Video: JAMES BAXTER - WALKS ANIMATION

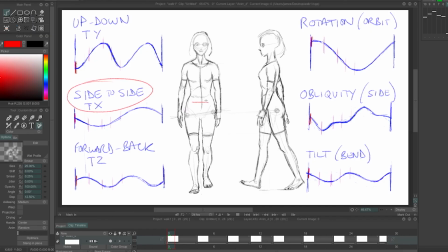(36:43)
If we look at side to side, she does this once for the entire stride for 2 steps, so it oscillates more slowly. So you can see that she reaches her peak of side motion as she reaches the top,
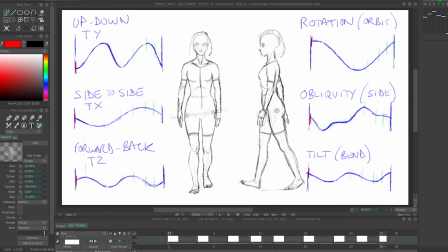(37:00)
as she's going over each foot. And then forward back is very, very minimal. I think I might have exaggerated a little bit on this walk, but going forward and back, again, it happens on every step. When she is,
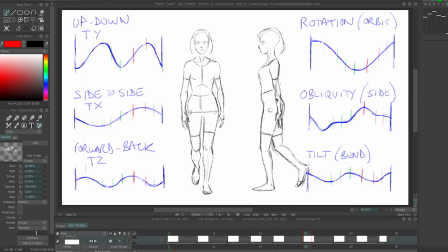(37:20)
it's a little bit offset from the up and down motion, which caused this little kind of circle to happen. So rotation, orbit. So this is the axis where the hips are actually twisting around.
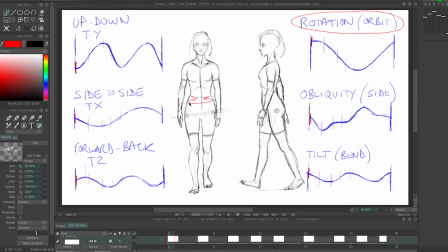(37:38)
The hips are going to be twisting, 10 degrees, something like that. Not very much. And again, you can see like right after the contact position, the hips still remain in that rotation before they kind of start to come back.
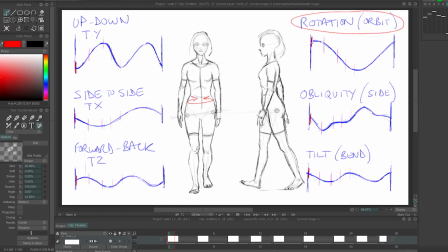(37:56)
There's that moment in there. And in reality, that moment sometimes has a little kick in it where the ricochet of the impact of the foot gives a little kick to the orbit of the hips. So from side to side, this kind of motion, this rocking motion side to side, this is kind of complicated.
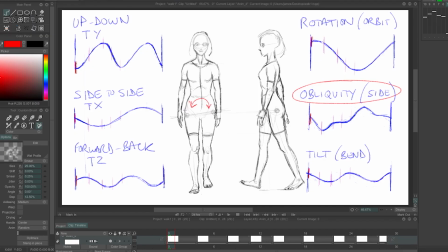(38:16)
So what happens is you get this big change which happens right away, right after contact. It settles down a bit. Then you get another big change as the other foot comes down. So that was a little bit more of a complicated curve in real life.
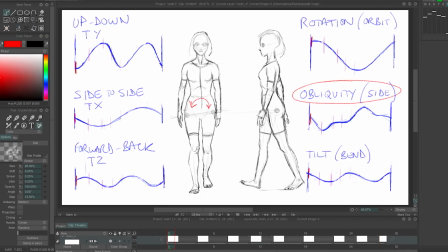(38:30)
You can obviously simplify these things if you want to, depending on how realistic you want this to be. And then the tilting of the hips, again, this is super duper subtle, just a degree or two in real life.
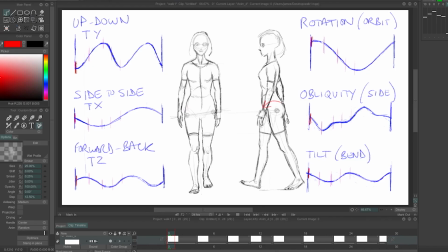(38:44)
Almost doesn't happen at all, the tilt. The oblique motion, again, not more than 10 degrees, more like 5 to 10, that kind of range.
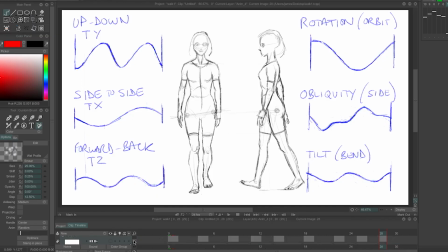(39:04)
So hopefully that helps give you some kind of idea of what's going on with the hips, which are really kind of the most interesting part of what's happening here as far as the different kind of ranges of motion. All right, so I'm going to in between this thing, and to do that, I'm going to
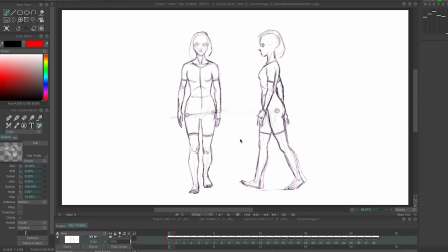(39:23)
follow the same kind of rules as I was doing for the other walks, where I'm really concentrating on spacing, making sure that I am favoring the right things, arcing the right things, and making sure that I do that cushion where right after the contact she still remains down,
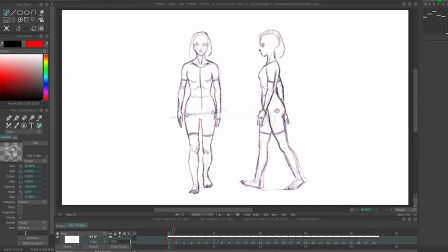(39:42)
or she goes down for one more frame before she starts to come up. You can see the foot here lifting up, getting super close to the ground as it swings through, really close, almost touching the ground as it swings through, and then planting on the ground. So let's see what this looks like.
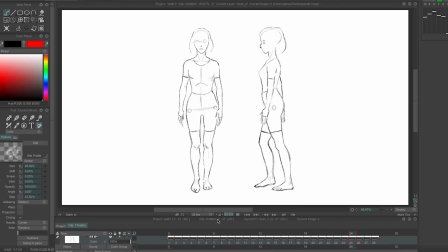(40:04)
So I've given her a little bit more side to side than possibly she might do. She looks a little bit, she looks determined. And I wanted to do that just because I wanted to show that really happening, that side to side motion.
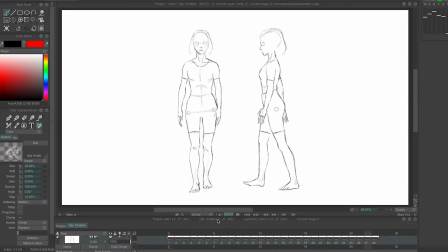(40:23)
But that's pretty much how real walks tend to work. And again, there's lots of variation depending on who's walking. Okay, so the last thing I want to do is just go over a couple of notes about some other things that you might encounter when doing some walks.